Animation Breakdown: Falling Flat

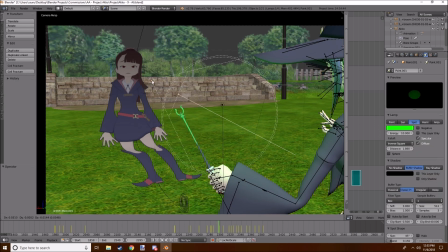20:48 The way you kept this green was this spotlight that's specifically stayed with the light at all times. I animated it along with it. But here's an interesting thing.
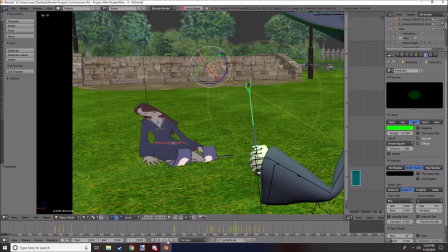20:59 So the original animation had a where she rolled up this way and was face down in her own body. Now it was like this way for quite a while, until about like 5 hours before I'd finished or started rendering.
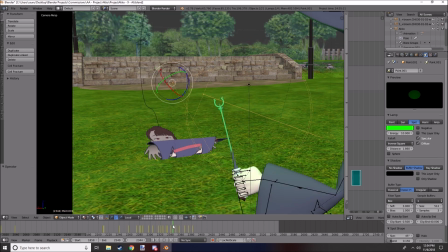21:16 He said like you could do it the other way around, and I had to reanimate this bit and this bit here.
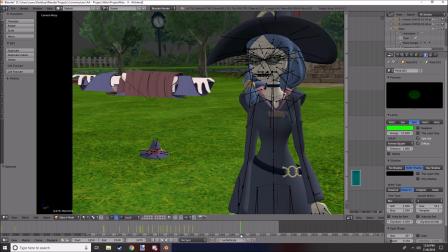21:24 But it was fine because I think that was definitely a wise choice. It made the animation look so much better when you could see her face. Here you can see this is obviously unfinished.
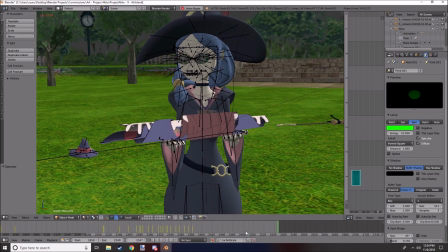21:34 You get to see the inner workings of animation, how simple things start as. I've got the initial landing, so I know where I'm going to land, and then I can move the body around it.
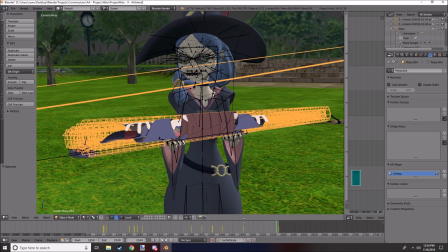21:45 Moving this wasn't fun because it's tied to what's called a NURB path.
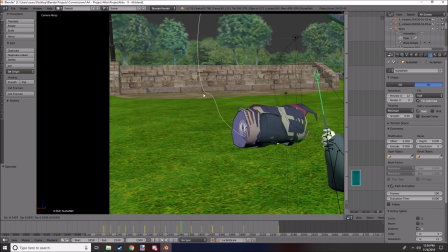21:51 And if you move that around without the mesh, things can get a little messy. So you have to move both of them at the same time, and because of the way the center is, the rotation is funky.
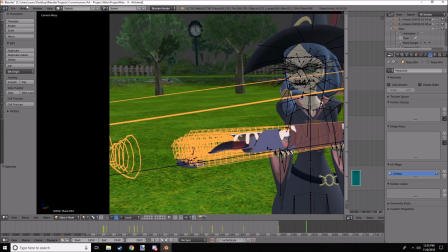22:03 It wasn't pleasant to work with. So with 9 out of the way, let's move on to 10.
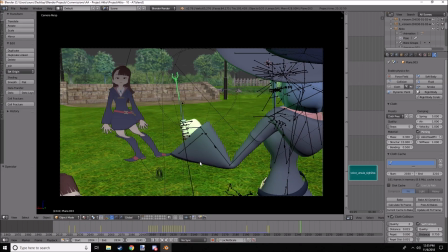22:11 So this is the seventh part of the storyboard. Now it's 8 pages in total, and this is when I believe
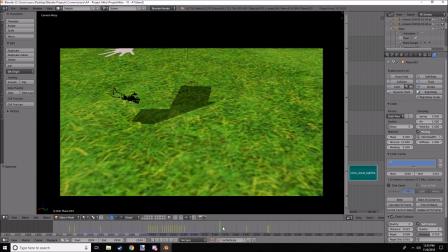22:21 the cloth physics is a bit broken here because I think I was redoing it. Yeah, she was getting dragged off at this point.
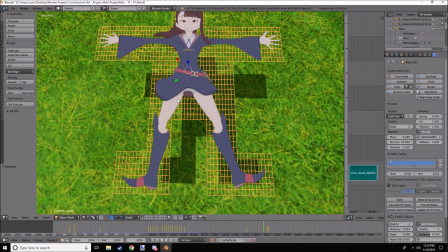22:26 You can kind of see the cutout because I made a specific collision mesh instead of just having a square, so it looked nicer.
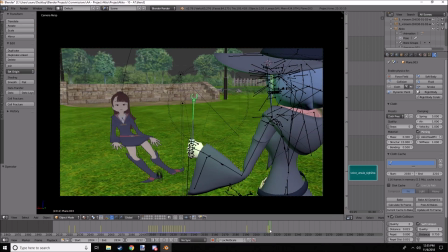22:34 That's why her legs kind of come together in the final instead of just remaining apart. And here, she actually still rolls up backwards.
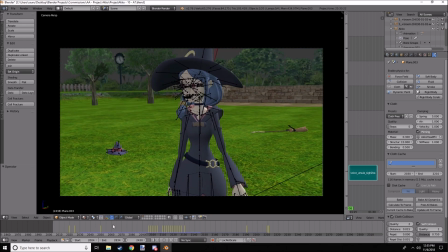22:43 I believe this is just me. Yeah, she has, like, she's looking towards, she has much more motion. And, say, a little more practice on her.
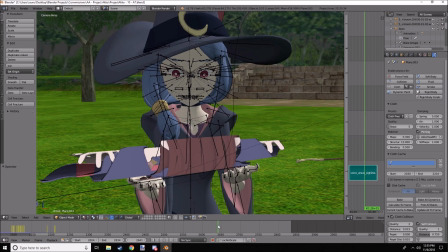22:54 And the throw I put in myself because I thought it was kind of nice to showing how she's just like, just a rolled up cloth now, basically. And I thought that was nice. And then she kind of just freezes, like, what do I do now?
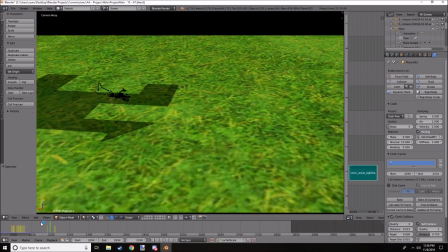23:08 And it was kind of just refining this section here. This section went through like the most changes, this cloth followed by roll up.
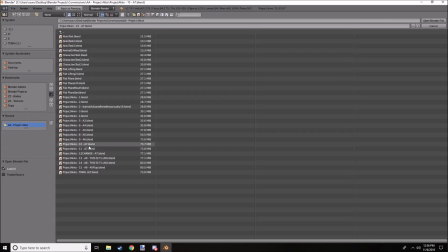23:18 So in 11, once I find it, this is still A7.
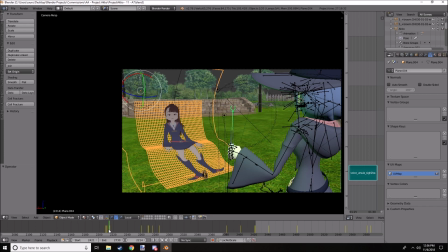23:25 This is when what was I doing in this section? I believe this is the same, it was just changed a little bit.
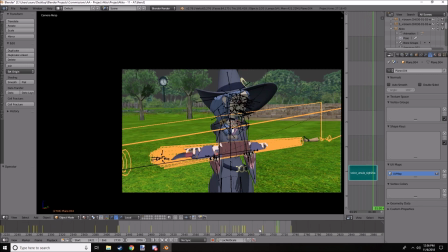23:33 Rolled in, this may be when, yeah. This was a tiny little addition where she looks towards the broom to start heading towards it,
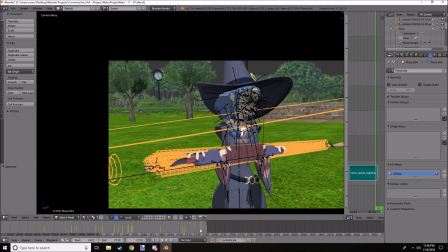23:42 but here she originally was just going to look at it and then basically teleport to the broom with her arm. I decided to change that. I was like, she needs to have a bit more motion to show that she actually go in there. So 11 was quite small, and 12 was the big change.
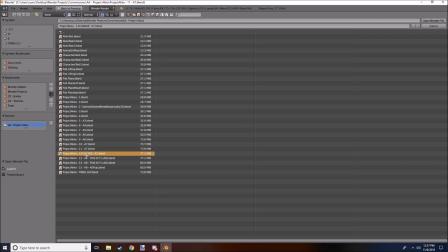23:58 It's actually called 12 change. I didn't do that on purpose for the point of this video.
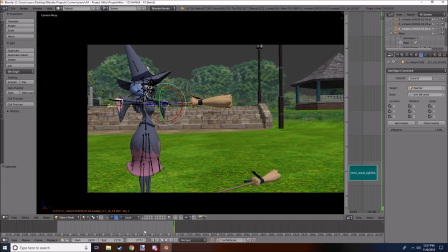24:02 But this was 28 hours in just exactly, and ignore the T-pose in Ursula because if I go back,
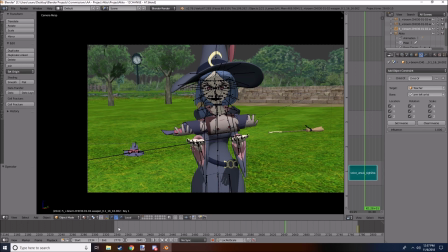24:11 yeah, this is when I actually decided to change it.
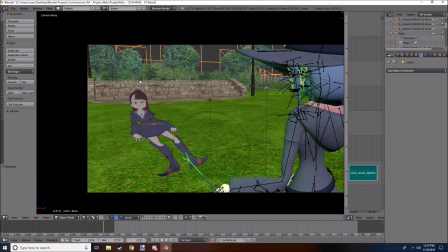24:13 Now the roll-up, the NURB path, goes upside down, so now she twists up the other way. And I really, really like this change. One continuity error that kind of bugged me, but it was a bit late to change,
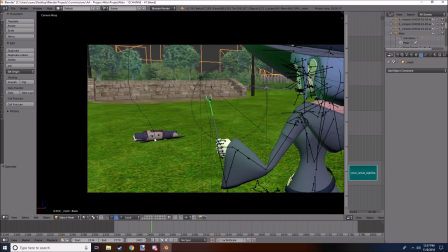24:29 and it would take ages to re-render, was that she's facing up here, but facing down here.
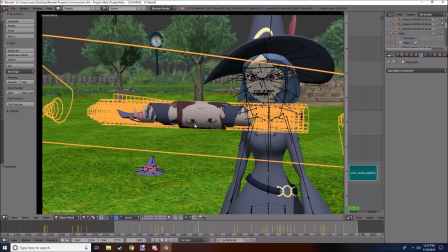24:36 So I've officially ruined the video for you. But maybe the magic wand twists her around, believe what you want.
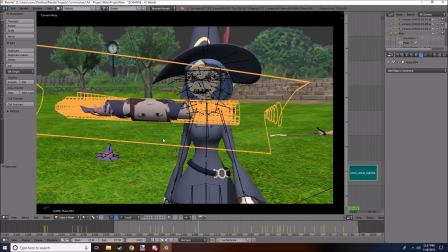24:42 It's off screen.
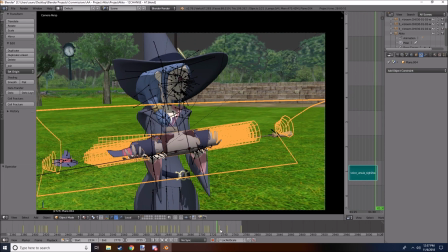24:43 So it's on, I think most of it's the same, except now she walks towards it, and you'll see that Echo bounces around a little bit.